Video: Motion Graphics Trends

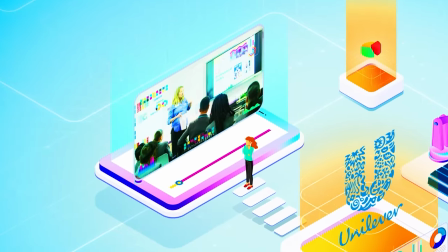8:19 Also part of the advanced animation trend, isometric animation involves building 3D structures on a 2D surface,
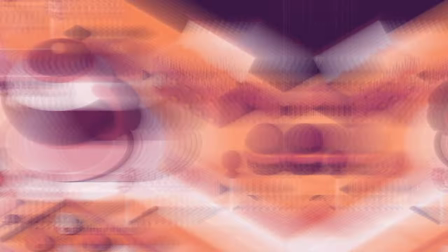8:26 so it's often referred to as 2.5D animation. Take Slack's 90-second video summary of its State of Work report.
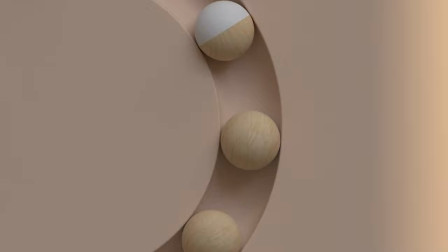8:35 Made with a series of stills and animated loops,
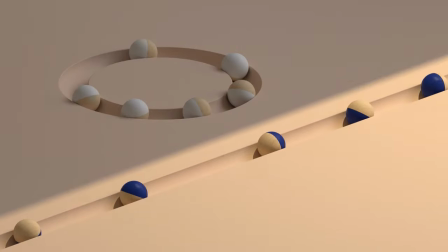8:39 wooden balls make their way through a maze-like structure of obstacles and the actions perfectly illustrate each concept as it's introduced by the voiceover.
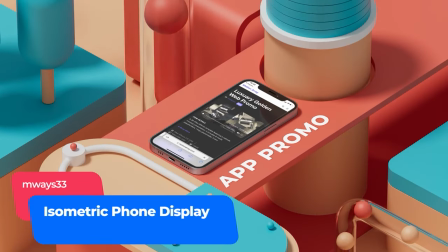8:48 Add a conveyor belt inspired quirkiness to your work with this isometric phone display.
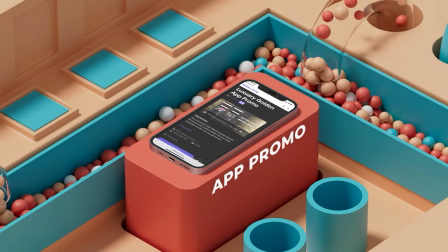8:53 It's an easy to use template that's ideal for product identities, promo videos and corporate presentations.
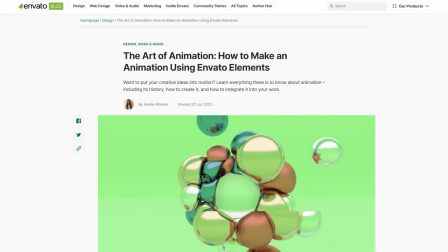9:00 For more animation inspiration, check out our Art of Animation blog post.
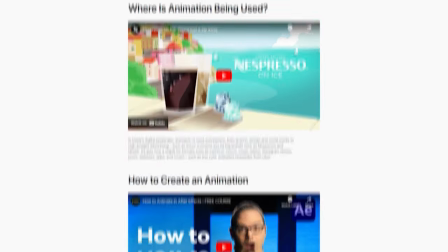9:05 From when and where to use animation to an exploration of different animation
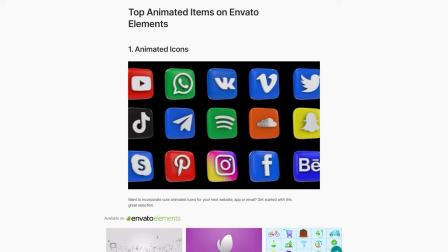9:09 types and a round-up of the top animated elements available on Envato Elements,
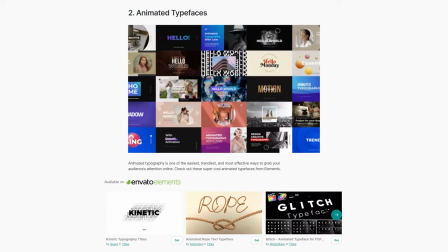9:14 it's guaranteed to put your creative ideas in motion.
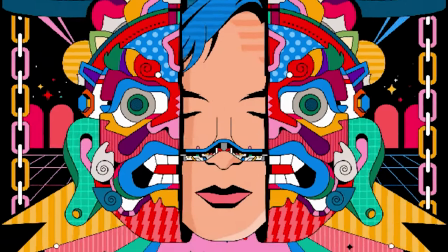9:21 Used to create elaborate scenes and highly detailed compositions that celebrate excess,
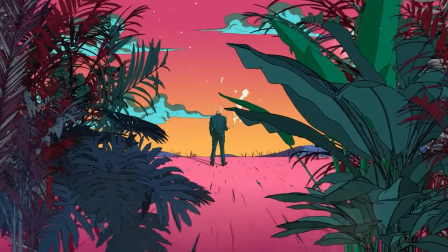9:27 abundance and a vibrant energy, heavy stroke and maximalist outlines are a simple design element that's being used to stunning effect.
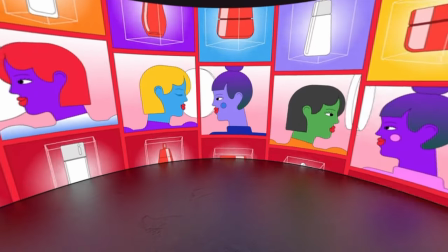9:36 Exploding with colour and oversized objects,
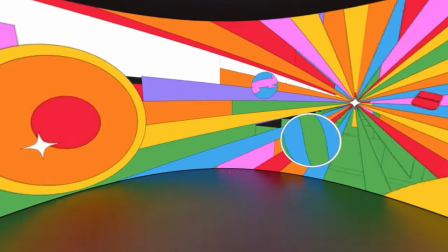9:39 this 360-degree in-store animation gave customers a wacky welcome as they entered a San Francisco skincare store,
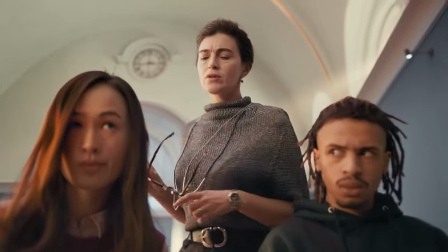9:47 while this Coca-Cola advert animates a cubist painting by French painter Arquette for a bold,
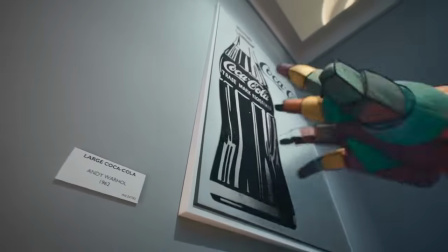9:54 frame-busting sequence that sees artworks interact with each other in an exhibition space.
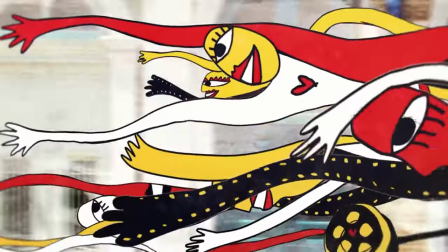9:59 This bold motion graphics trend is often used to reach new peaks of surrealism,
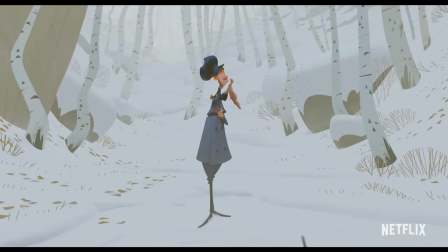10:04 but it has its stylistic roots in larger-than-life cartoon characters, like the dysfunctional cast of the animated sitcom Family Guy.
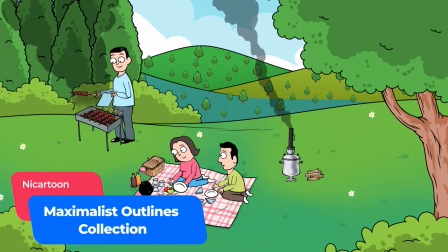10:13 We see that playing out in Nick Cartoon's work, which is available on Envato Elements.
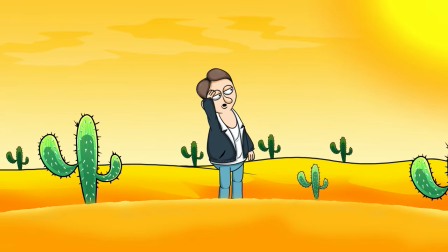10:19 From a sheep trying to get some sleep, to someone stuck in a scorching desert, these dynamic scenes instantly draw the viewer in.
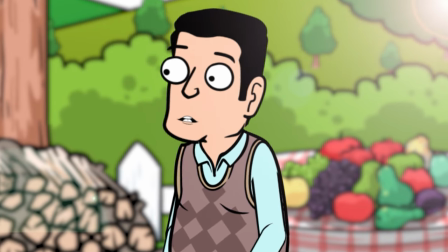10:28 And you can find this collection of animations in the description below.
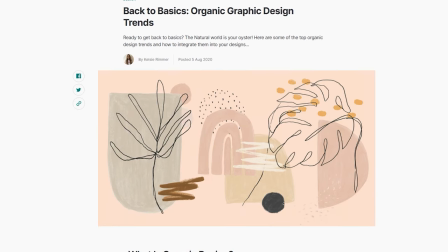10:33 Taking a more minimalist approach, outlines are a huge part of the organic graphic design trend.
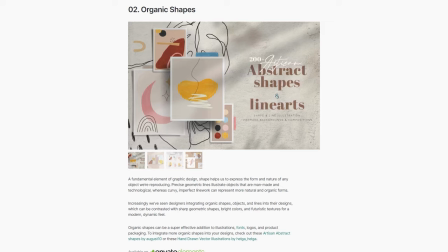10:38 Take a look at our Back to Basics blog post and start using curvy, imperfect line work to represent natural forms today.
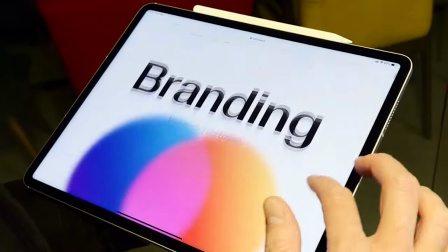10:49 This next trend exists to cut through crowded and competitive marketplaces. Brands are increasingly leveraging the power of animation and motion graphics to enhance their identity,
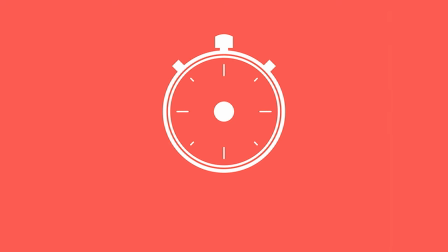11:01 amplify their voice and add visual interest to their marketing campaigns. Animated logos can be used to build a relationship with the customer like Pixar's cute
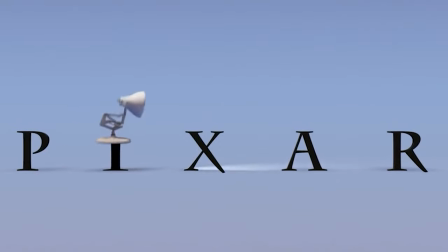11:10 production logo featuring a hopping desk lamp as well as convey what a company is all about. FedEx's speedy shape-shifting logo moves from parcel to plane to demonstrate its express international delivery service. Then there's Netflix's instantly recognizable bright red N which symbolizes passion and energy before expanding to reveal a vertical spectrum spectrum of colors,
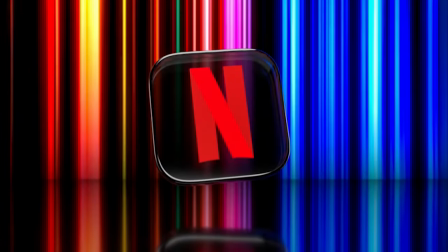11:36 which might just represent storylines.
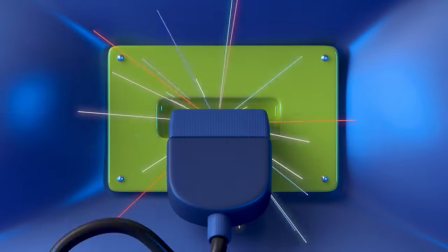11:39 Beyond logos, the rise of animated branding means motion is increasingly being added to brand communication assets. Forget about linear storyboards, we're seeing a lightly animated and conceptual approach in the form of short loops,
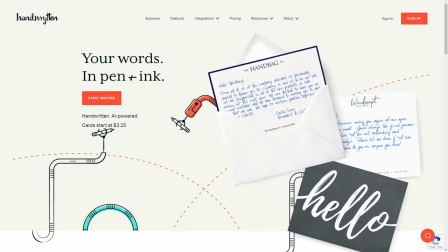11:54 like these pen-wielding robot arms that represent the digital-to-analog letter-writing service offered by handwritten.
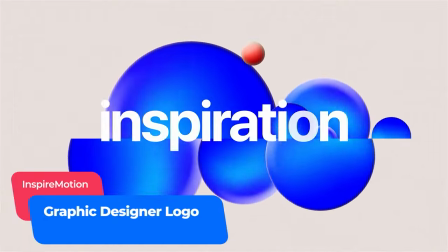12:01 Whether you're a filmmaker, motion designer, videographer or graphic designer, you need a logo that communicates your creativity.
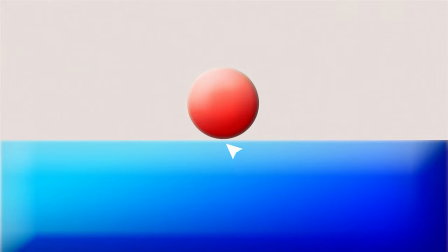12:10 So check out this design-focused animation from Envato Elements.
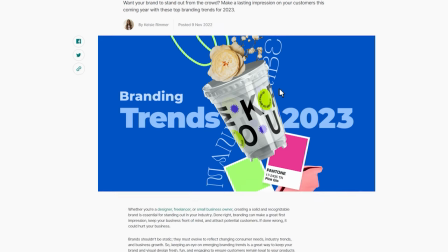12:14 And keep an eye on emerging trends to ensure your visuals are always fresh, fun and engaging.
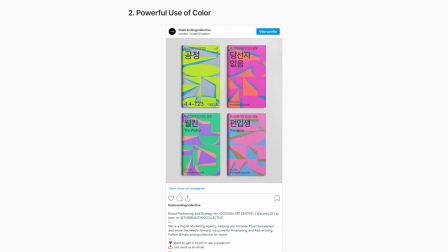12:21 Our blog post sees Envato specialists and leading industry experts share their branding predictions.